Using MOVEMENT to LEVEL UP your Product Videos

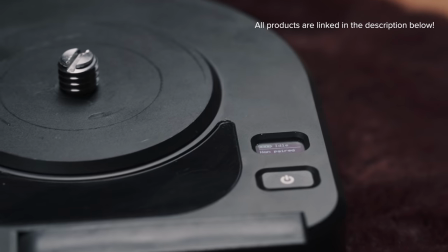[4:03]
You've got a power button, a display so you can see how much battery life is remaining, a couple ports for things like wall power and time lapses, And most of all, the Pan Pro is extremely versatile and we can use it in a whole number of ways.
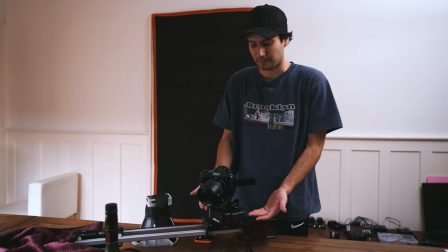[4:14]
So let's take a look at a few. So this setup right here, we've got our Pan Pro on top of the slider plus also from Edelkrone. What we're going to do for this first example is repeat that shot we got earlier where we take the light and move it around our subject.
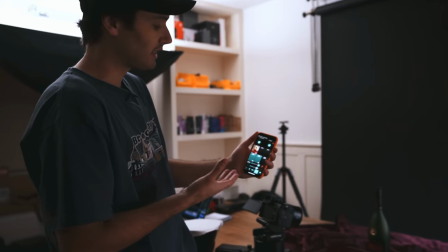[4:25]
Only this time we're going to have the added benefit of camera motion. So right now I've got the Edelkrone app open on my smartphone and we're using the target mode.
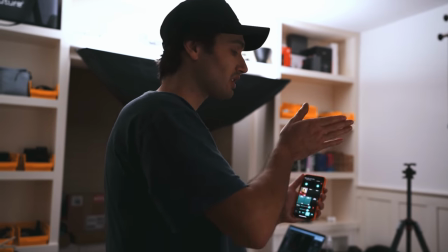[4:33]
Now what target mode does is it essentially keeps your camera locked on the subject so no matter where we are on the slider we're
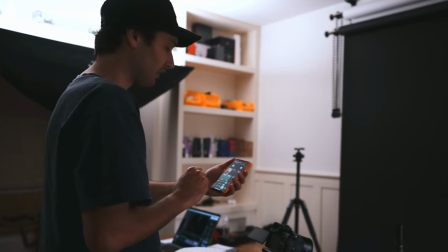[4:40]
always going to have the pan pro maintaining the subject in the middle of the frame all right so i've got my camera set up in a similar position as
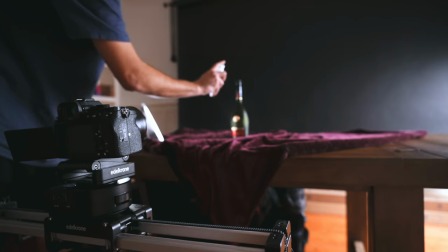[4:46]
the previous shot i'm going to give our bottle a quick spray hit record on the camera and we're going to start our slide
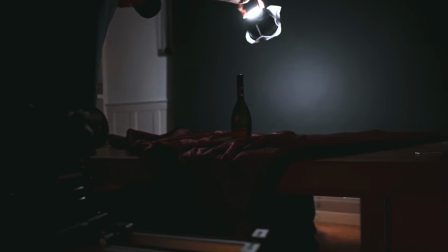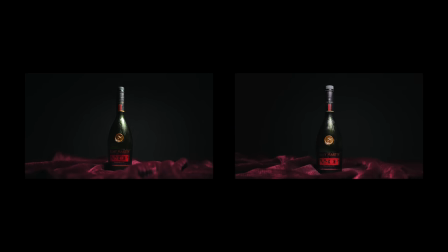[4:59]
now if we take a look at those two shots side by side comparing the one without camera movement to the one with,
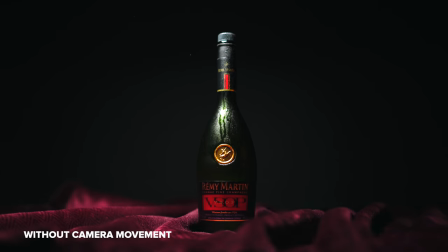[5:05]
you can tell that the one with camera movement is a lot more captivating because we have this dynamic interaction between what the camera is doing and what the light is doing
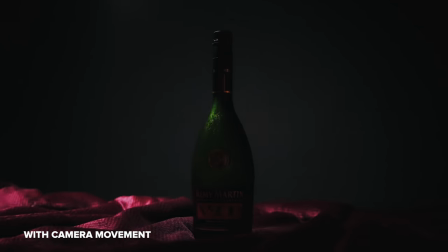[5:13]
around our subject.
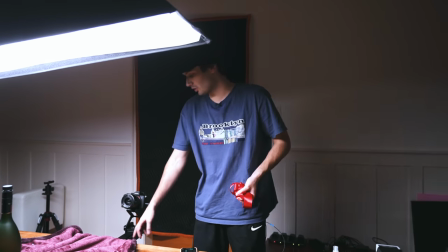[5:19]
Okay, so on to our next setup here. This is the Edelkrone Slider 1. It's a more compact version of their slider.
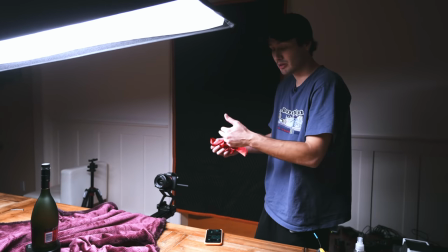[5:24]
And then we've got the PanPro on the table. And this time, instead of putting the camera on the PanPro, we're using the PanPro as a turntable for our product.
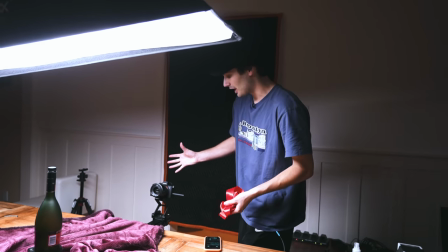[5:32]
The idea is as our camera comes in on the slider,
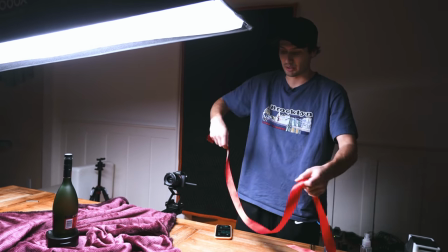[5:34]
we're going to have our product rotating and simultaneously I'll be taking the ribbon and going around the product like that just like we did in the previous shot.
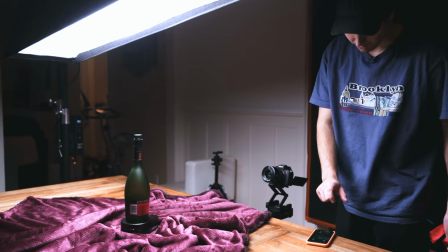[5:42]
So I'm going to hit record here, start our slide and here we go.
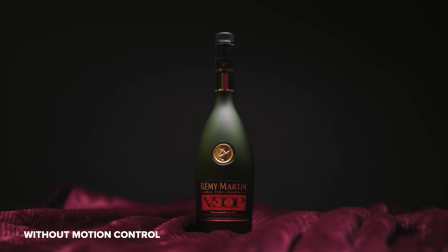[5:50]
And once again comparing these two shots you can see that the one with the camera and product movement is
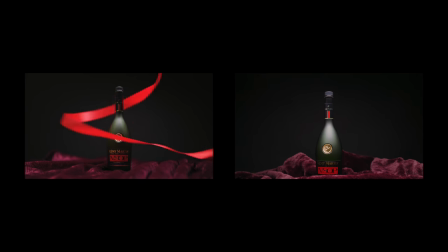[5:55]
more dynamic than the one with just the ribbon going around the bottle where it's completely stationary.
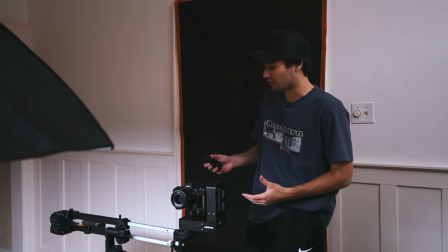[6:01]
All right so our last setup here and this is what we call the ultimate motion control setup. This is the Pan Pro with the jib one and the head plus.
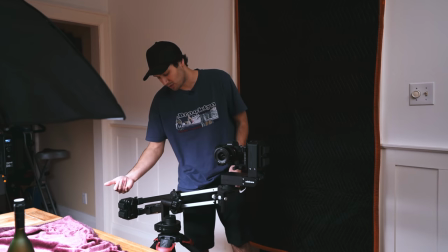[6:08]
Now with the Pan Pro in between the jib and the tripod,
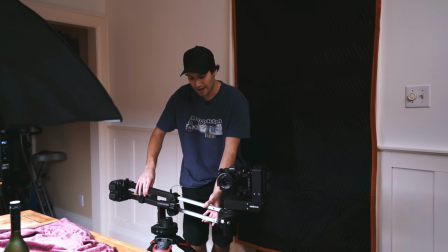[6:12]
not only can you go up and down, but now you have an extra range of motion to swing the jib back and forth,
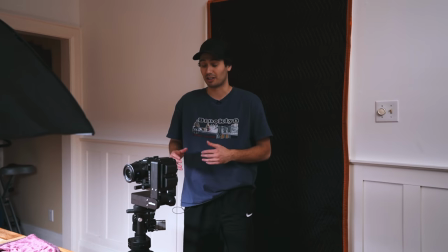[6:18]
making your shots a whole lot more dynamic and opening up a ton of possibilities.
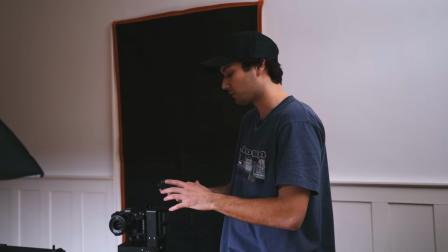[6:22]
I've got my new Edelkrone remote right here and to connect this with our system, what we're going to do is go into the menu and hit pair and connect.
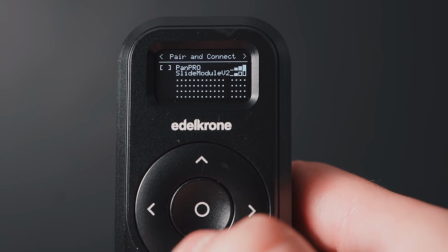[6:29]
And from here, we're going to select all of the different modules that we want to connect the remote to.
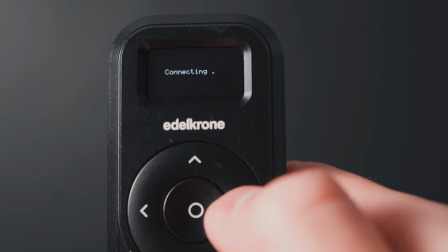[6:33]
Once I've done that, I click the right button on the remote and it will instantly connect to all of our devices So what we can actually do here is
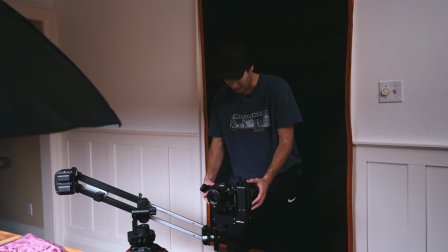[6:39]
take our camera and pull it into our starting position and to set a key point We hold down the number one button on the
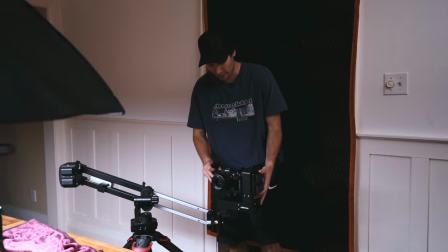[6:46]
remote once we're happy with our first position We just take our camera and move it to our end position
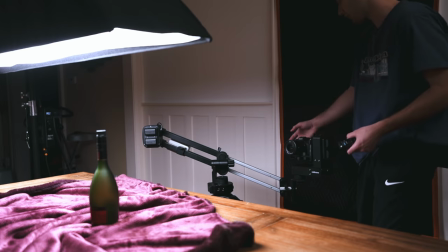[6:53]
And when we're happy with that, we just hold down the number two So I'll go ahead and hit record now that we're ready I will hit number two on the controller,
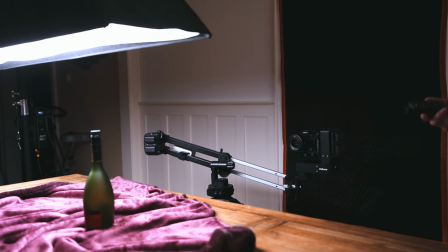[7:01]
and this will start our movement.
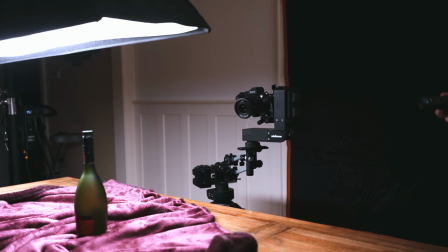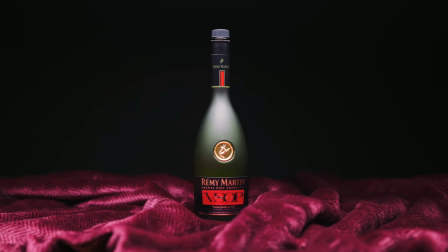[7:10]
Now, look how crazy smooth that shot actually is.
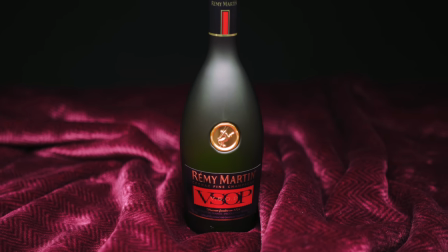[7:14]
You can't really get a shot like this with a regular slider or a gimbal, and the best part is that to make it smooth, it's not like you have to use slow motion. You can leave that in regular speed, and it looks like butter. And there you have it. Those are a few different ways that you can create movement in your shots to get more dynamic-looking footage. I hope you enjoyed this video, and thank you to Edelkrone for sponsoring this video. make sure to follow me on Instagram at daniel.schiffer. And as always, I will see you guys in the next video.